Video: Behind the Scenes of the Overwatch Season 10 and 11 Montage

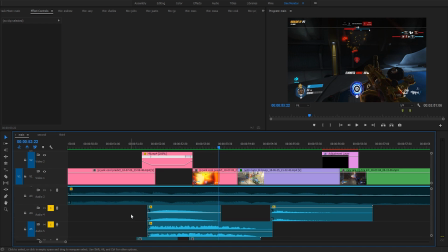(16:40)
Oops. And it helps give it a sense of slowing down, like combined with the actual song. It helps because just having the raw song itself, it's not enough. At least I don't think so.
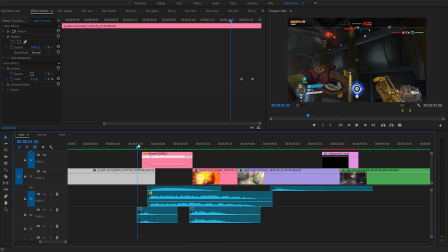(16:56)
So it gives you like a sense of slowing down time. And then these two clips are the sound effects for the clip if you listen to them. So this clip right there, I love that sound. It's the sound of him getting the kill. And then this clip was just the sound of Junkrat tossing out his concussion mine.
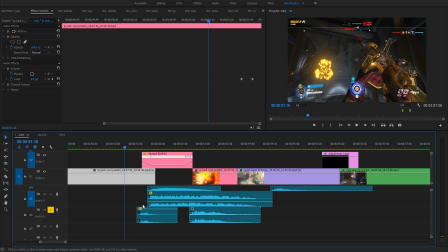(17:14)
You listen carefully. Let me get louder. Just that super tiny sound effect.
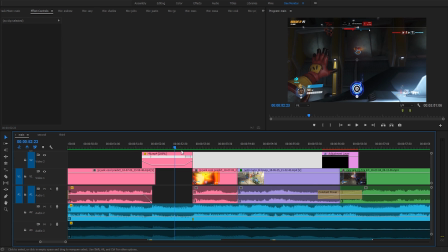(17:20)
When you add it into everything else, it makes it a lot better. And then so this is just me slowing things down.
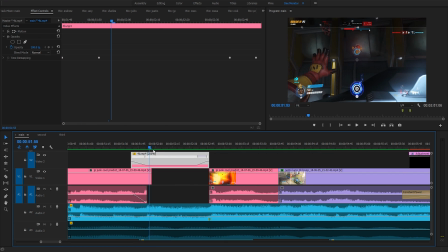(17:26)
And this is a speed ramp, so it slows down and it speeds right back up into normal time. And I'll talk about how I use slow motion a lot in this montage.
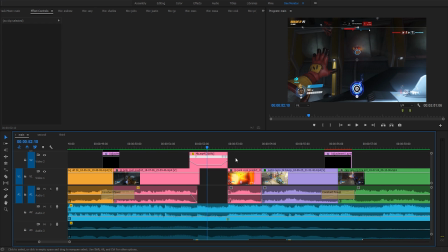(17:37)
I'll talk about how I do that later. And also, let me go back.
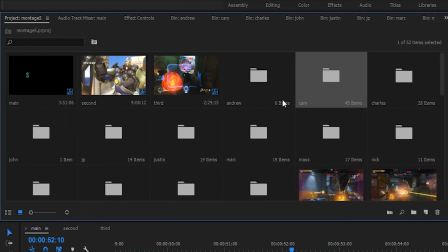(17:44)
This is how I don't know if I talked about this before. I actually don't remember. I've had to record this before, which sucks.
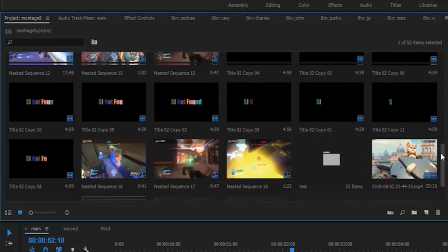(17:50)
But these are all the footage I've used. It's a lot. But I organize it by person.
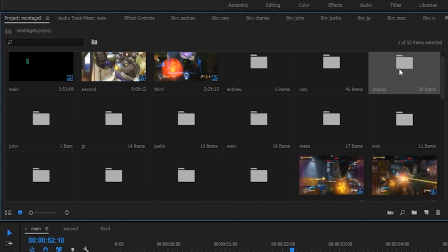(17:56)
So I have a folder for all of Andrew's clips, folder for all of my clips, folder for all of Charles' clips, folder of John, JP, Justin, whatever, right?
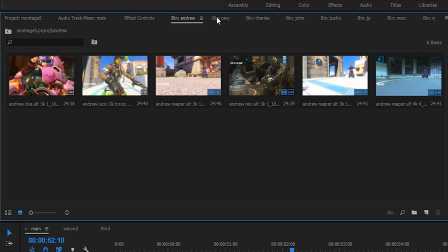(18:01)
And even up here, it's like in your web browser, Google Chrome.
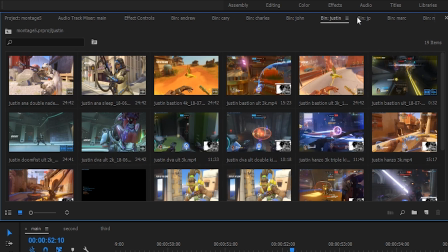(18:07)
You have your tabs, Charles, John, Justin, whatever, and I can drag things out onto a timeline.
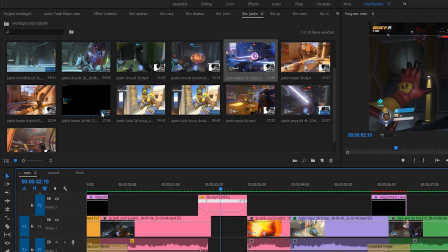(18:12)
I'm not gonna do that because I just replaced everything. And these blue icons tell you if the clip's been used in the actual timeline.
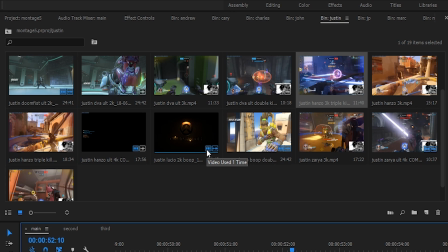(18:20)
So like this video, the blue video symbol means the video's been used. The blue audio symbol means the audio's been used. Of course, Justin's Hanzo, well, only the video's been used 4 times apparently.
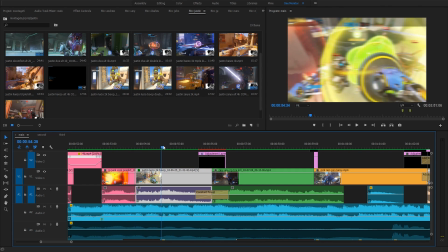(18:34)
So yeah, and then there's that, and it just cuts to Justin getting another nice boop kill. Again, I add the same blur effect to before, and what do you know?
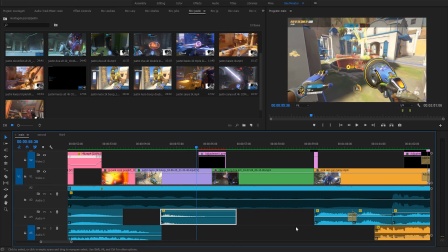(18:42)
The same boop. Just to help it out, you know.
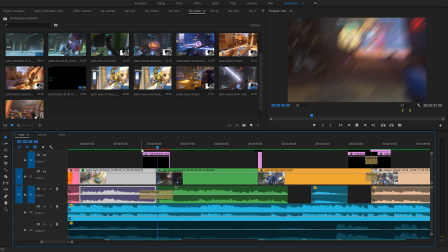(18:49)
And then here's another swipe. I love it. Just nice. It just smoothly pans up, and this is me getting a nice riptire kill.
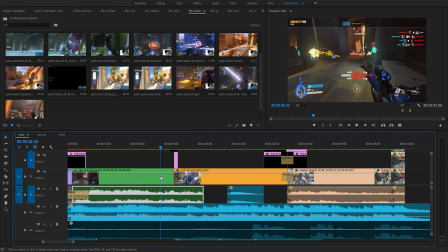(18:56)
And here, the audio for my clip extends over just a bit because Honest has a voice line here. If you listen, like that, he says the something like that. But I wanted to extend that because it'd be just awkward if it just stopped, right?
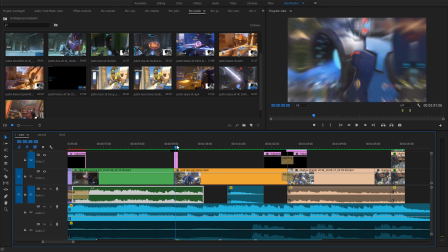(19:13)
So I just extended just a little bit. And then here's another zoom in, and she gets a sick pin.
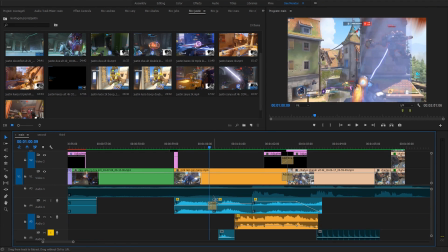(19:19)
And this was a very hard clip to do as well, mainly because of the fact that Nick's audio.
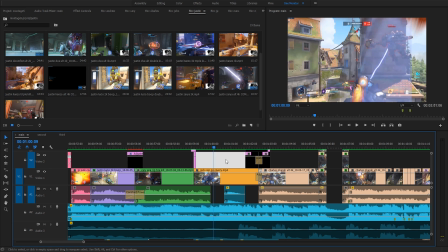(19:25)
This wasn't taken from a highlight system. This is just taken from a YouTube video, like in the Eichenwald video.
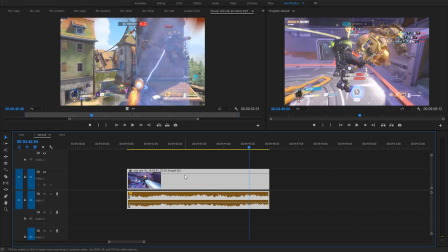(19:30)
And the audio for it really sucked. If I bring this thing down again, you can listen to it.
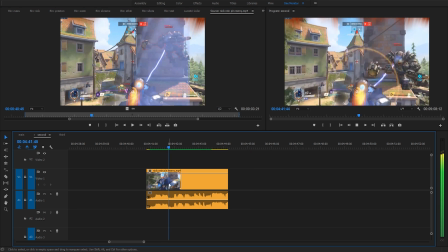(19:38)
Just the raw audio.
Genji on point. Oh my god!
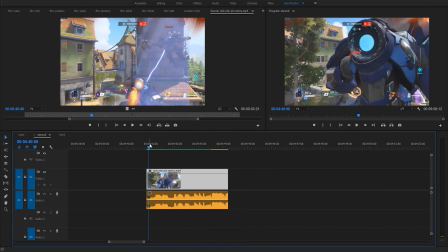(19:43)
I'm sorry, that was kind of loud. But like you can barely hear the audio. You just hear our voices.
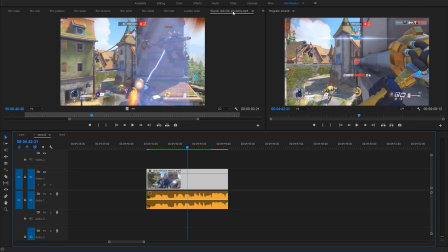(19:48) Genji on point.
You can't even hear like the kill sound. So this was quite difficult since I had to even more so reconstruct the audio.
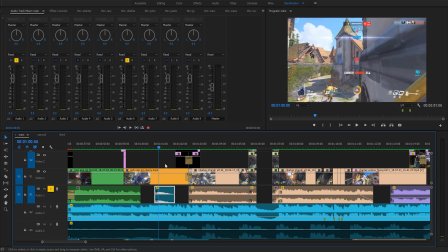(20:00)
So there's this sound effect, which is the sound of. Did I solo something else? I did. My bad. Here, so just the ding. No, this is the sound of Mercy dying.
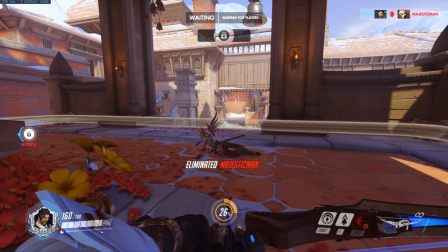(20:12)
I just recorded a sound effect in the custom game again of Mercy dying. So the like that.
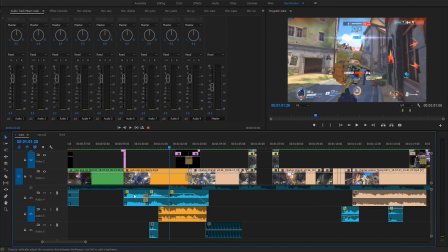(20:19)
There we go. And then this is a Rhine charge I recorded separately.
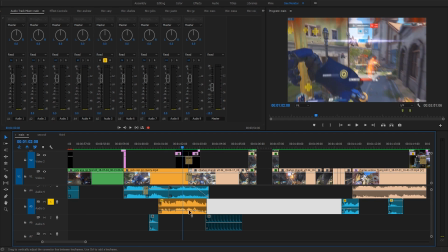(20:28)
And then again, the sound effect of Rhine's fire striking. And then this is and then this was the dink here, right?
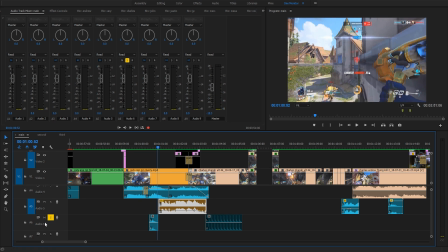(20:36)
And this is the actual audio of Nick freaking out.
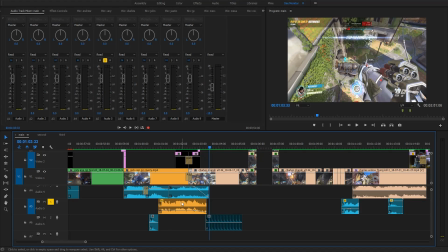(20:38)
The I just like to add that in because I don't know, it's nice to hear them reaction to the whatever sick play they made.
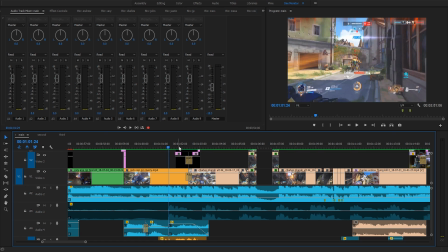(20:46)
And then I had this transition here because Nick, this highlight takes place on Eichenwald, and the next highlight takes place like the two highlights are sort of close to each other.
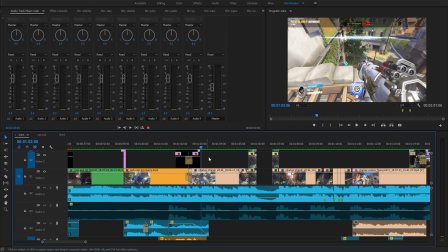(20:54)
I wanted to have a transition that could sort of just like accentuate that. And so if you want to know what this is, I have it disabled.
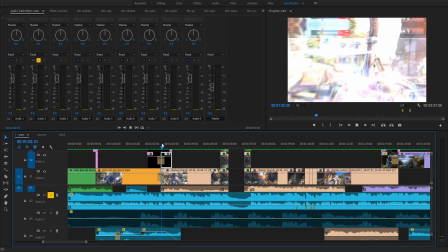(21:03)
But if you listen to just the song, we'll listen to it.
You're the believer.
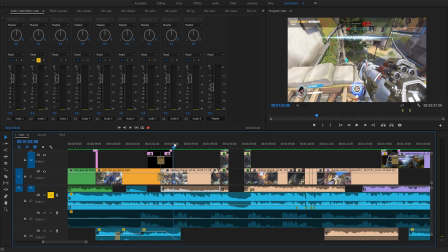(21:11)
Like the it's like the hi hat or whatever.
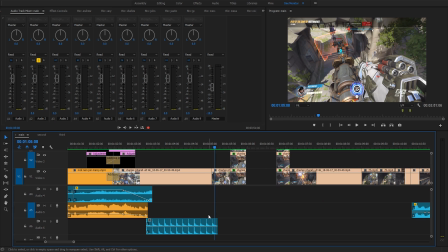(21:20)
That sound effect. I didn't use it. I ended up not using it, but I do this for a lot of montages as well.
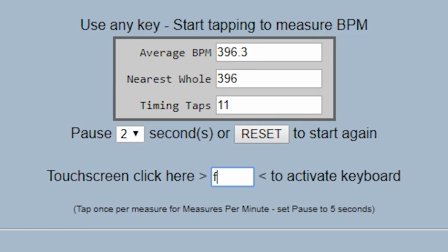(21:27)
I use an online website where you can find the BPM, stands for beats per minute, like the tempo of a certain song.
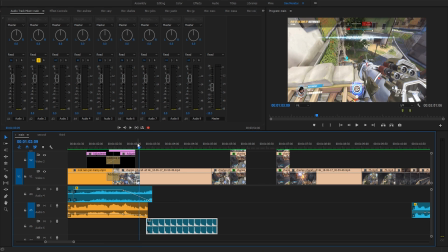(21:36)
I find it, and then what I do is I go on YouTube and download the BPM metronome of that. So here, what is this clip? I want to find. What is this?
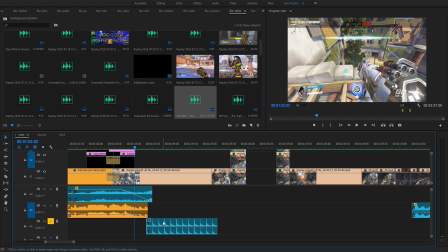(21:49)
This is 382 BPM. So this is just the metronome. Right?
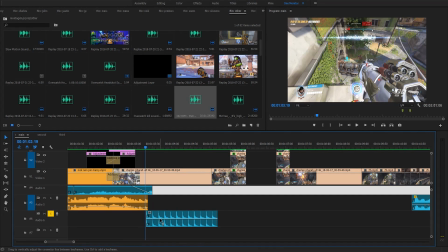(21:56)
So, and it matches the song. So if I need to, if I want to cut to the, I have it right here.
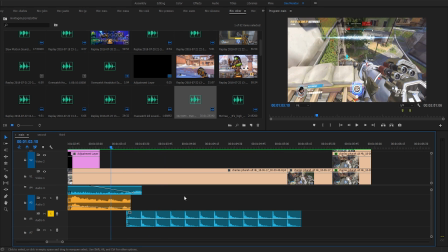(22:01)
I can add a cut there, add a cut there, add a cut there. So I have the metronome right there with me. Right?
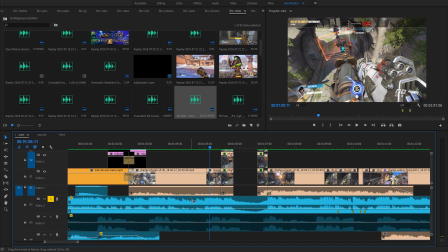(22:08)
So that's nice. Of course, I don't need it. I don't want that during the actual montage, so I just disabled it there. And so this clip, it's like a cliffhanger, right?
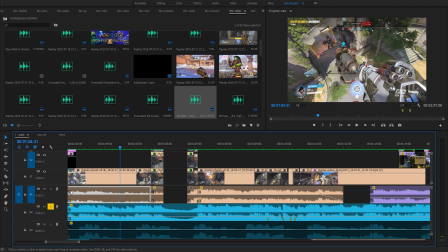(22:17)
So with the whole
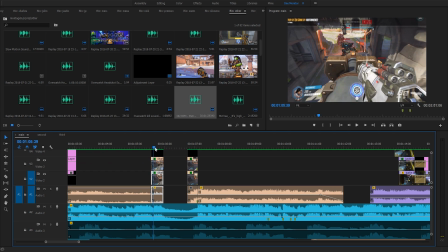(22:21)
and here it zooms in, but not only does it zoom in, it also distorts like a bit fisheye.
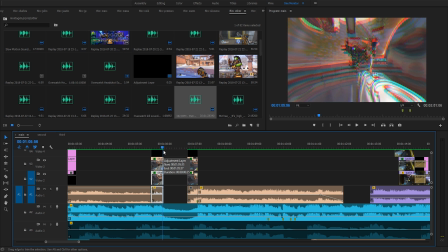(22:27)
It like fisheyes in, like it distorts, and also that RGB, trusty old RGB effect, and the effect becomes larger and larger, and then bam, it cuts to black, and it zooms back out.
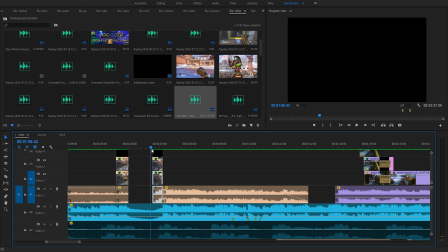(22:39)
It's RGB. It's the reverse. So instead of getting more intense, and it cuts to black, cutting from black, it gets more intense, and then the effect goes down, just back to normal.
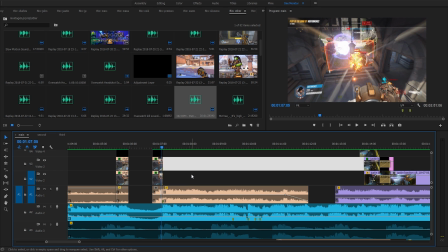(22:47)
And then Charles pops off, gets his ult up.
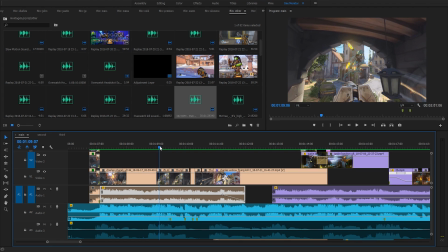(22:52)
And here I had to get another external camera angle of just Charles ulting above the payload,
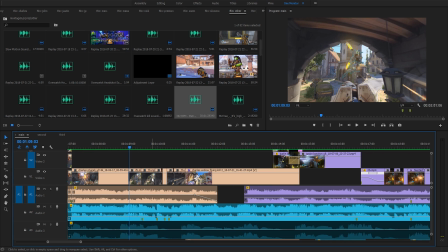(22:58)
and I just panned around him, and I cut to the all words inside my. I cut to that, which is a bit difficult because the cuts are so fast.
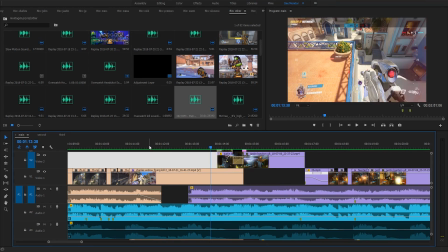(23:13)
And here's Charles getting another sick Widow clip.
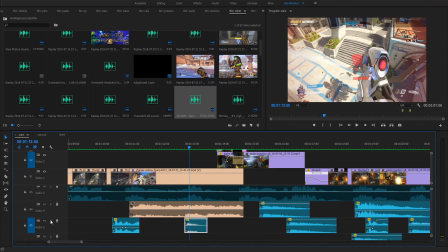(23:16)
Bam, and the headshot sound effect is added in as well, like that.
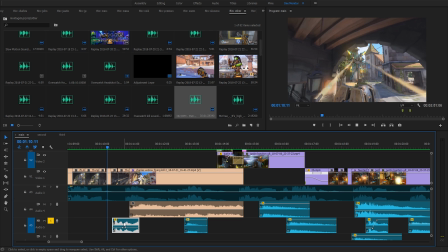(23:22)
And then what's this? Quadruple kill? Yeah, add that in.
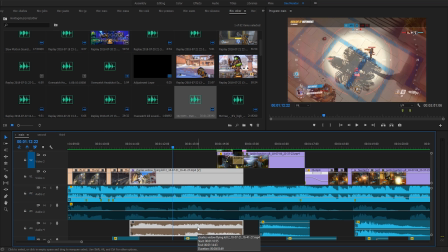(23:26)
And so just a lot of little snippets of audio that just make it more crisp, you know?
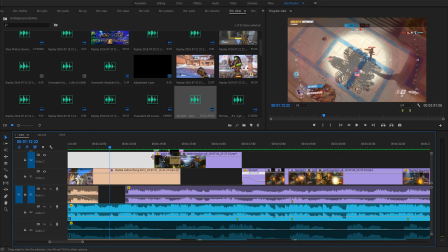(23:34)
I can't really you know what I mean. It makes it better. It makes it a much better experience with all the little audio accentuating the song.
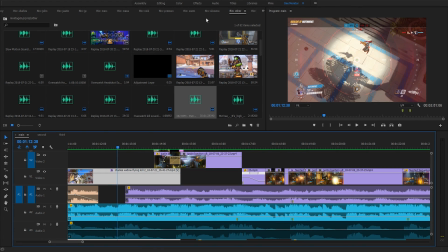(23:42)
And I had just a little bit of like a bubble effect. I don't know exactly what to call it.
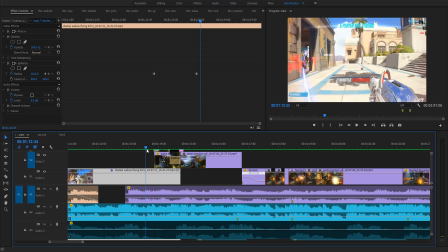(23:50)
Like balloons in size. And then now I'm quite proud of this transition as well.
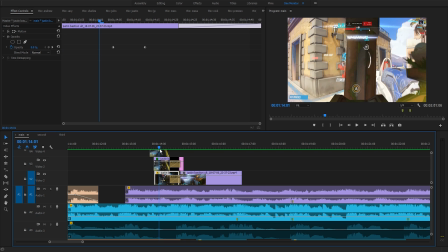(23:56)
Basically, with Justin's thing, the turret comes in, and then the rest of the clip fades in.
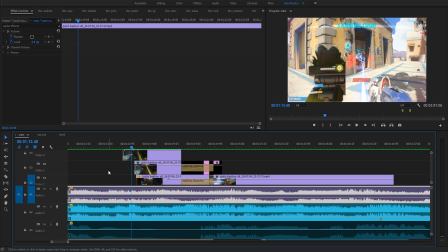(24:02)
So what I had to do was, and this is very painful, I had to take this, right? So we're gonna get rid of all the other layers.
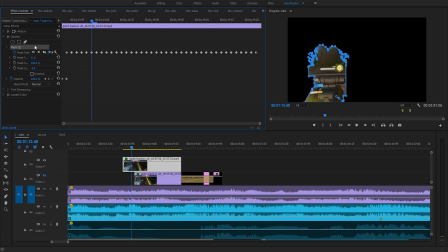(24:14)
I had to take Justin's bashing clip, and I had to cut it out like a cookie cutter, frame by frame, cut out this block. So little by little, frame by frame, I had to trace around the thing.
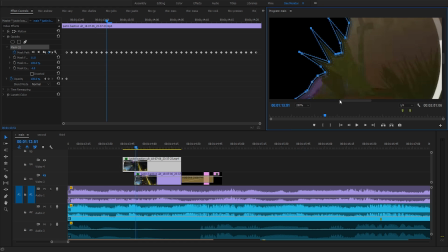(24:28)
And it's like, because like, look at, there's like little plants and trees and like, wait, hang on a sec. Look at it, there's like little plants and trees and stuff. I had to trace around that. And so frame by frame, I had to cut around that.
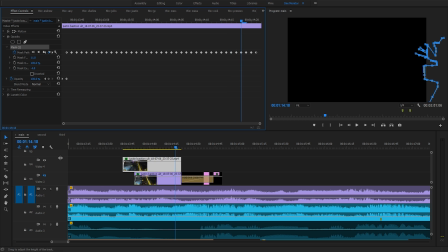(24:39)
And then it settles into place. And so that was just the block, of course. Then I had to cut out the turret, but that's a lot easier than like that whole thing. So I had to do that as well.
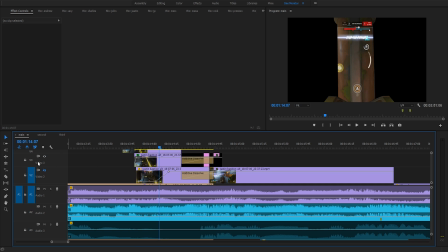(24:51)
And so, and then, so that's how I did it. It's really nice.